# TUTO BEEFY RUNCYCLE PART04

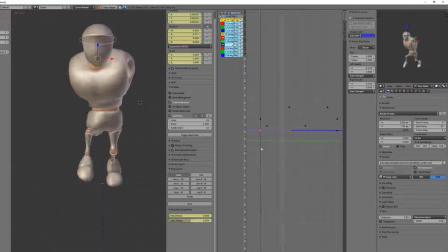774s
So as you can see, we've just played with the hips that were offset compared to the foot, then the chest offset compared to the hips, and now we are offsetting the head movement compared to the chest.
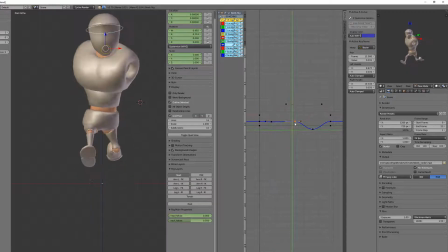787s
So this is the overlapping of 404 animation, and I will keep it clean, and I will input more movement by playing with the Y axis scale that will input some squash and stretch to the head later on.
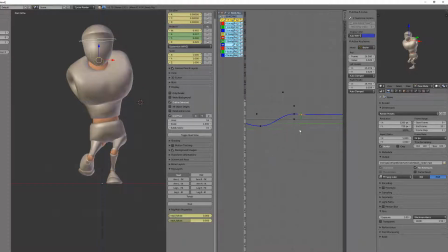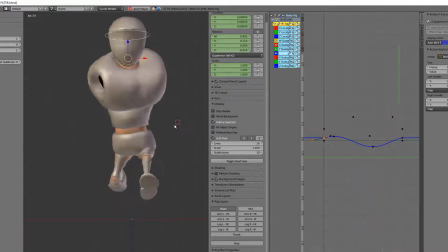So here you can see the slight left and right motion.
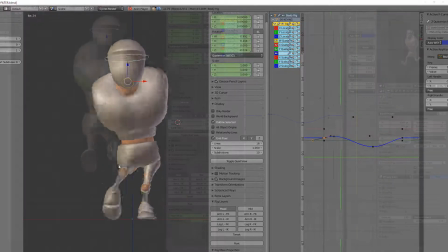823s
Don't be too extreme with this, or your character will look a bit dumb or like he's not controlling his head.
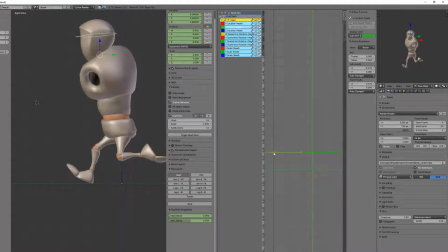830s
So now I will play with the Y location and just again offset a bit, so when the chest goes down, the head will be slightly up, and when the chest is raising, the head will be squashed a bit downward.
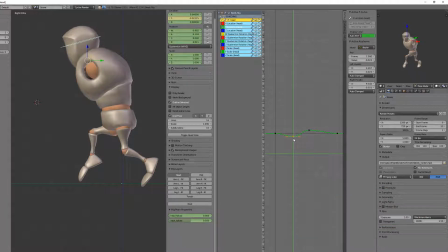847s
And then playing with the skull in the same fashion, we'll be able to add a very, not extreme, but exaggerated movement that will make our character funnier or our animation more stylized.
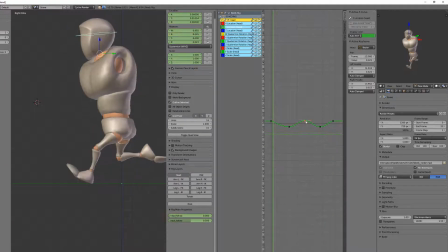866s
I will repeat this offsetting process with the Z axis location, meaning it's the forward and backward position. So I clean the keyframe because there were no information written, and I will just slightly offset it,
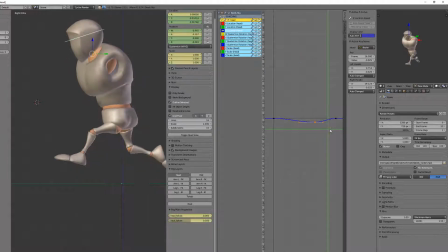883s
so when the chest moves forward, the head should be a bit backward, and when the chest starts to move backward, the head will be in its forward position. The final stage is to play with the scale of the head.
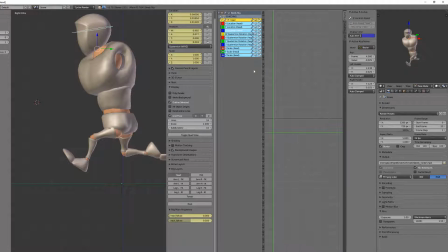899s
So currently I figured that playing only with the Y axis was okay. At first I thought I had to play with all the axes, but I get a decent result playing only on the Y scale. So if you want, you can play with all axes.
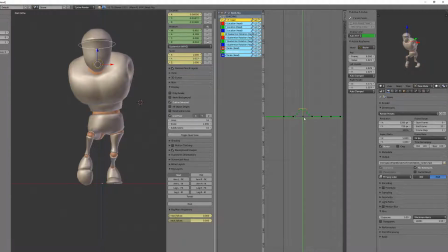917s
You will eventually get a better animation for sure if you think to play with the squash and stretch on all axes. I was quite lacking of time and honestly felt a bit lazy, and I think that if you get a nice Y scale curve animation,
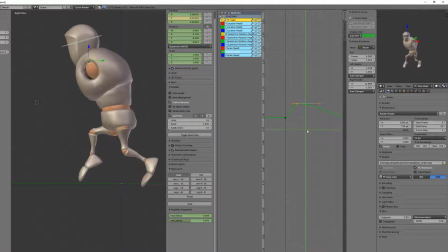938s
that should be okay. So when the head will be falling, I will pull it, I will stretch it, and when the head will be pushing up, it will be squashed a little bit. And so we can create a nice sinusoidal curve, and that should make it okay.
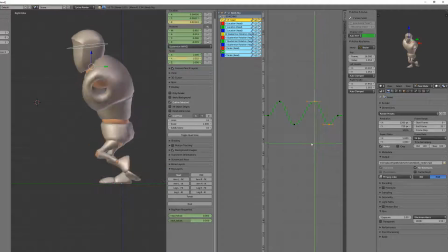So then I will make sure that my very first and very last keyframe are aligned and that I rotate the point so that it follows to the next keyframe.
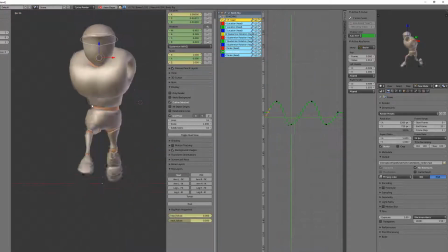974s
And we are going to be okay for this chapter, and I'll see you on the next chapter where we'll be animating the shoulders and the hands.